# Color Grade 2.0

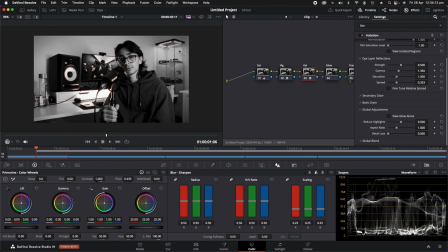On, off, there you go. You see that? That's quite nice, but if we go full screen, it's very strong.
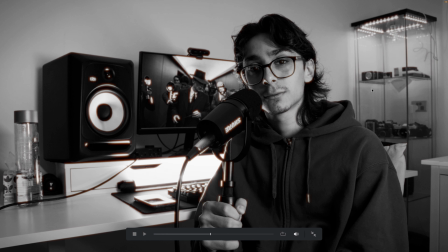So if we, come back.
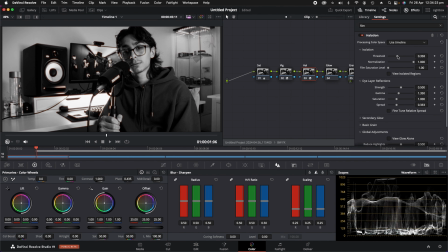If we increase the threshold just a tad, it should start to disappear. Of course, it's still visible in the super bright areas, as you can see right here and right here, even a little bit around the speaker.
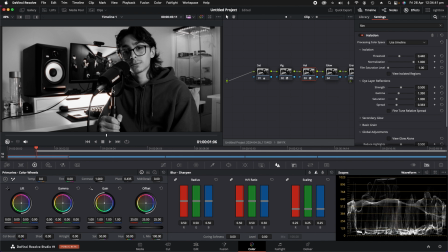I'll turn it on and off. There you go. Which is quite nice. I actually do like that. But once again, we go full screen. That's very strong. So we're going to come down to our gamma and we're just going to lower that a tad, and we're going to lower our strength just a tad as well.
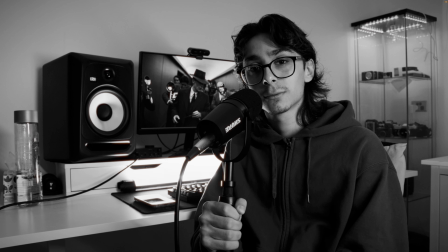So if we come back to full screen, there we go. Nice and subtle.
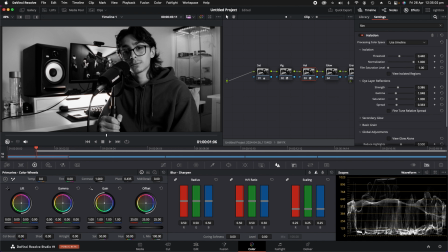If I turn that on and off, you can see the difference that it makes down here on the super highlighted parts. Now you're going to see when I drag this kind of color grade onto the other clips, because they were shot a lot softer, these clips here, you're not going to see the halation,
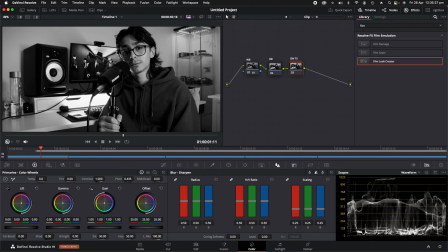because it only kind of works on the super bright overexposed parts of the image, or edges I suppose. But that's what I think is pretty cool, because it kind of works realistic to that of film, and how the super bright parts kind of react, or the super harsh light kind of reacts to the film.
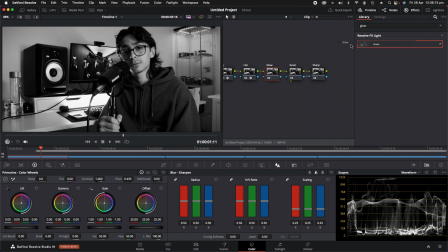So anyway, if we go back into our effects, drag the glow effect onto the glow tab, and oof! Did you see that? Look at that.
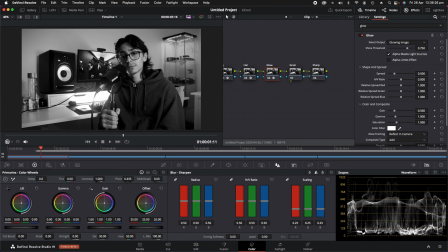If that doesn't scream 50s, 60s, black and white, film bloom, I don't know what does.
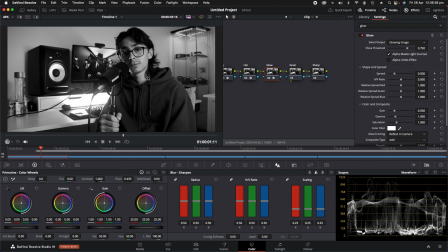Love it. Not much that needs to be said here. just chuck it on. The way the settings are already set up is just like perfect in my opinion, so we're just going to leave that there. Now we move on to the grain.
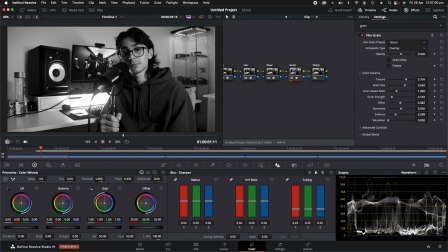Add your film grain node. This is another one that isn't available if you're in the free version of Davinci Resolve, but like I said, just use that film look editor that I showed you earlier because it's got grain in it.
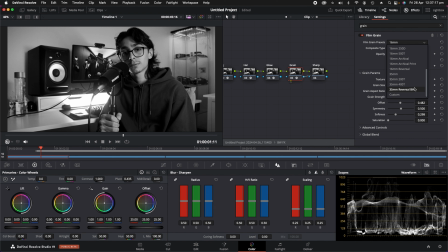Then we're going to go to the film grain preset, scroll all the way down and click 35-200T. I don't know why, I like this one. This is the best in my opinion. We're going to increase the grain strength to about 450.
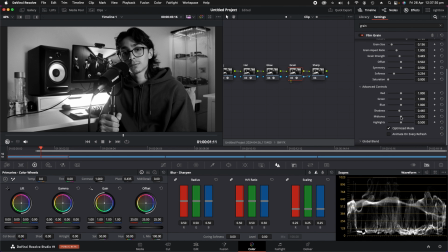Click advanced controls. Decrease the grain in the shadows just a tad because we kind of want to keep those blacks clean. And maybe just a tad in the highlights as well to keep those highlights blooming nice and clean. Now we move on to the sharpness.
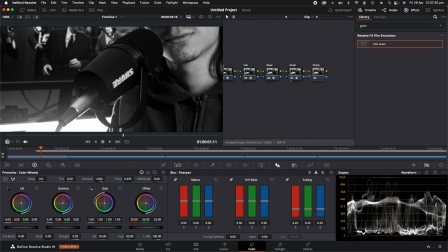I'm going to zoom in. I honestly think this clip is quite sharp, but if you do want to sharpen it a bit more, come down here to this section. I don't even know what this section's called, but we're going to click this one over here, which is the sharpening, and then your default setting is going to be here, but if you just click this little triangle, we can adjust the sharpness.
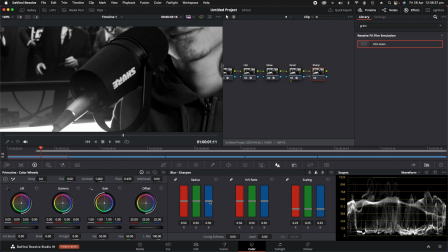Now if you have a look at the detail in my facial hair here and like the SHURE logo, when we start to bring it down, it becomes a lot more detailed. So this is very, very finicky. Like it's the slightest little, it's sensitive. The slightest little pull down of the sharpness and it's going to do heaps. So we're going to reset that.
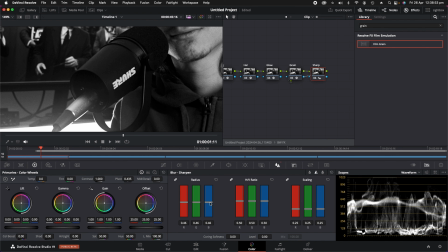And I think we're going to sit around maybe 46. I feel like it's probably a bit too sharp. 47. So if we turn that on and off, look at the difference that it makes. On, off, on, off, on, off. On, off, on.
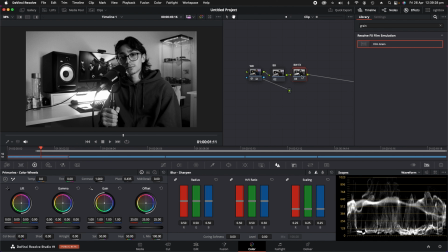Okay, you get the point. So that right there is our black and white. If I remove the effects, that's what it looks like with just the bleach bypass. And if I remove the bleach bypass, that's how flat and boring our image looks. So I'm going to show you what it looks like on the soft clips now.
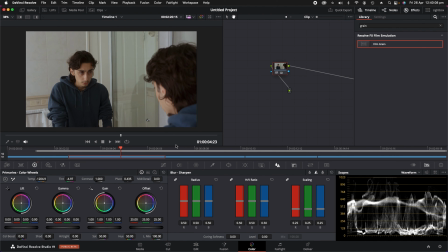But another thing I just want to quickly point out, I shot this clip and these clips here shooting into the bright part of my face.
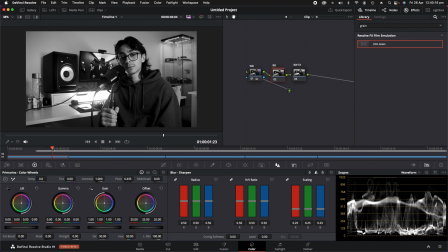So I wasn't kind of shooting the shadow side as you see on these clips here. It's completely up to you. A lot of cinematographers like to shoot the dark side of the face.
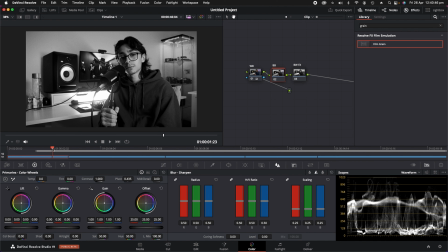Because I was doing an intro to a video, I didn't really think too much about which way the lighting's going to fall on my face. It was more about the different kind of levels of lighting in the background and whatnot. As you can see here, we've got a bright kind of background that falls into dark hair, that falls into a light side of the face, that falls into the dark side of the face,
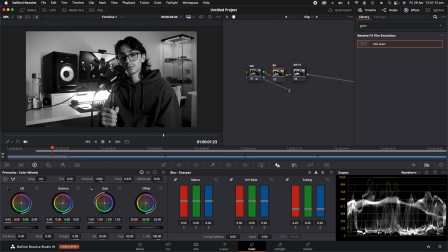that falls into the bright side of the face, that falls into the dark kind of microphone area, that kind of falls into the light blooming area. So it's kind of this black, white, black, white, black, white that kind of adds depth to your image. I can't freaking speak today. That's kind of what I was going for, so that's why I lit up this kind of side of my face.
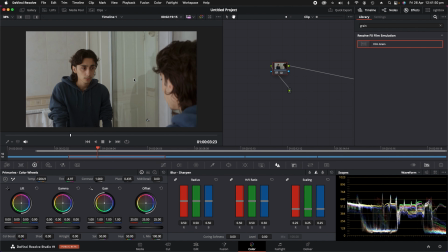Whereas in a situation like this, I didn't really have a choice because I want it to be nice, natural soft light coming through the diffused sheer curtain on my window, and I didn't really want to use artificial light,
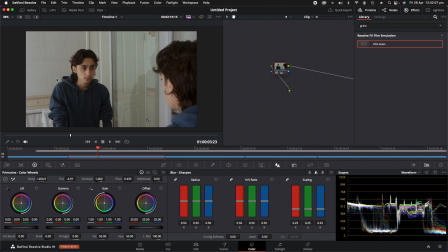so I was just forced to shoot the kind of bright side of the image. And then the other side, as you can see, there's a shower, so I couldn't really shoot there.
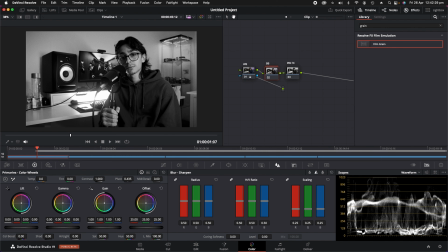So anyway, if we come back to this clip and we right click and go grab still,
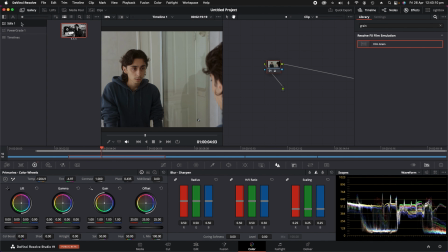and we come over to this clip and we go gallery, in our stills section, we should have our grade. And if we just grab that and drag that onto this image and get rid of the gallery, there you go.
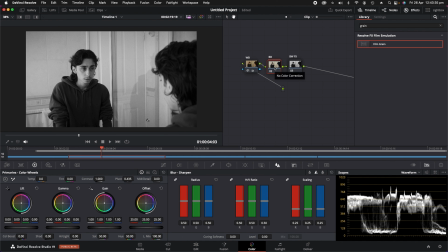Here is your classic black and white. If we remove the bleach bypass, that's how flat it looks. So we're going to bring that back. And we might even go into the bleach bypass folder and adjust it a little bit. So we can bring down the shadows just a bit more, and we can bring up the highlights just a bit more,
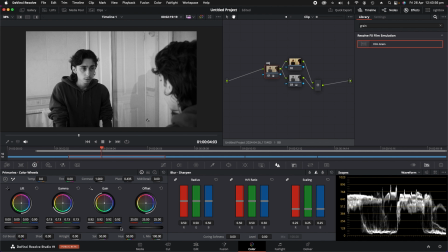just to make it that little bit more contrasty. Because when dealing with black and white, contrast, as I mentioned earlier, is crucial. If you're not worrying about contrast, look how flat your image can get.
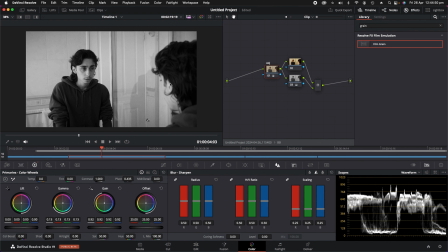Add a little bit of contrast and we can still see the details in the hair and the black areas and blah blah blah.
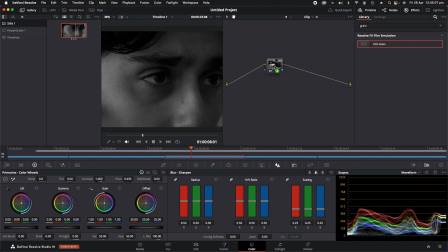So I can just come along and drag the still onto all of my clips and correct them accordingly.
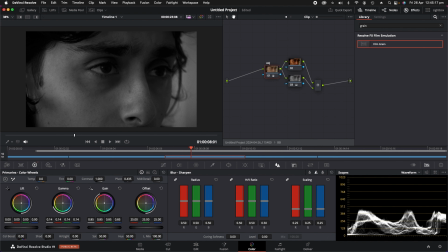This clip here I think needs to be pulled down a little bit more in the shadows and lift a little bit more in the bright areas. Once again, adding that little bit of contrast goes a long way.
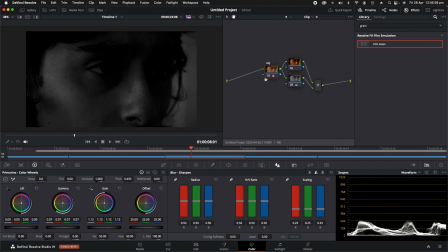So if we turn that on and off, we adjust the image here in the adjustments and we add a bit more contrast.
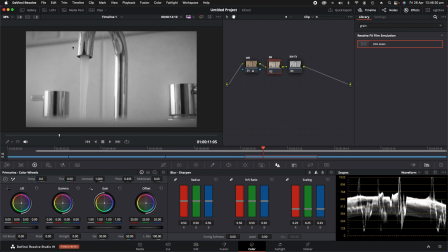This clip is entirely kind of naturally brighter because the light's kind of bouncing off these tiles in the background. I like the way this looks already. Now we're still not overexposed in these areas here, which is why
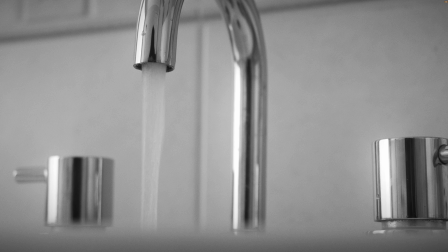we're not seeing much halation even if we go full screen here, which is nice.
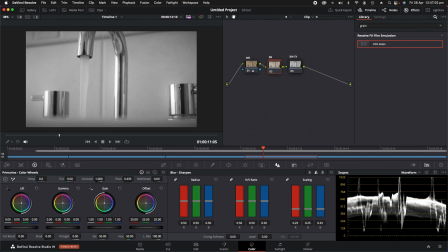It's smooth, and the halation only really kicks in when things are a bit too bright and overexposed, like if I was to just film a light bulb.
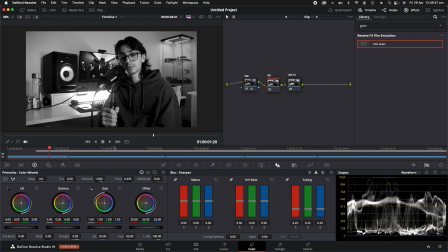I'm going to let this little video play now so you can see all the clips in black and white and make up your mind as to whether or not this type of black and white color grading is for you.
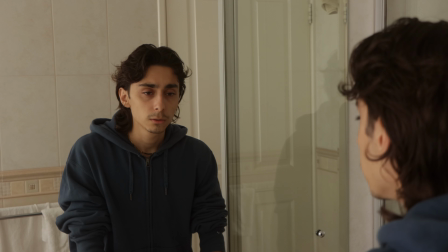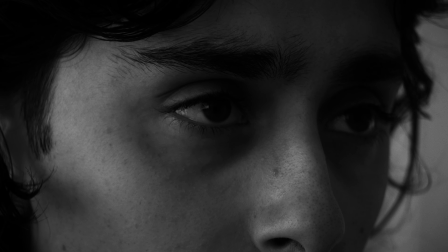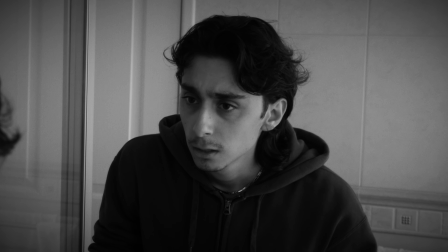And with all of that wrapped up, I just want to say thank you to everybody who commented in my last video. Tips and tricks and all that kind of stuff to improve this video and videos going forward. If you guys like this video, you guys know what to do. Comment would mean the world because the algorithm, yeah, I don't need to explain it. And as always, if I am so lucky to get your yeah, it would genuinely be much appreciated. It will not go overlooked. So with all of that, I will catch you guys in a few days.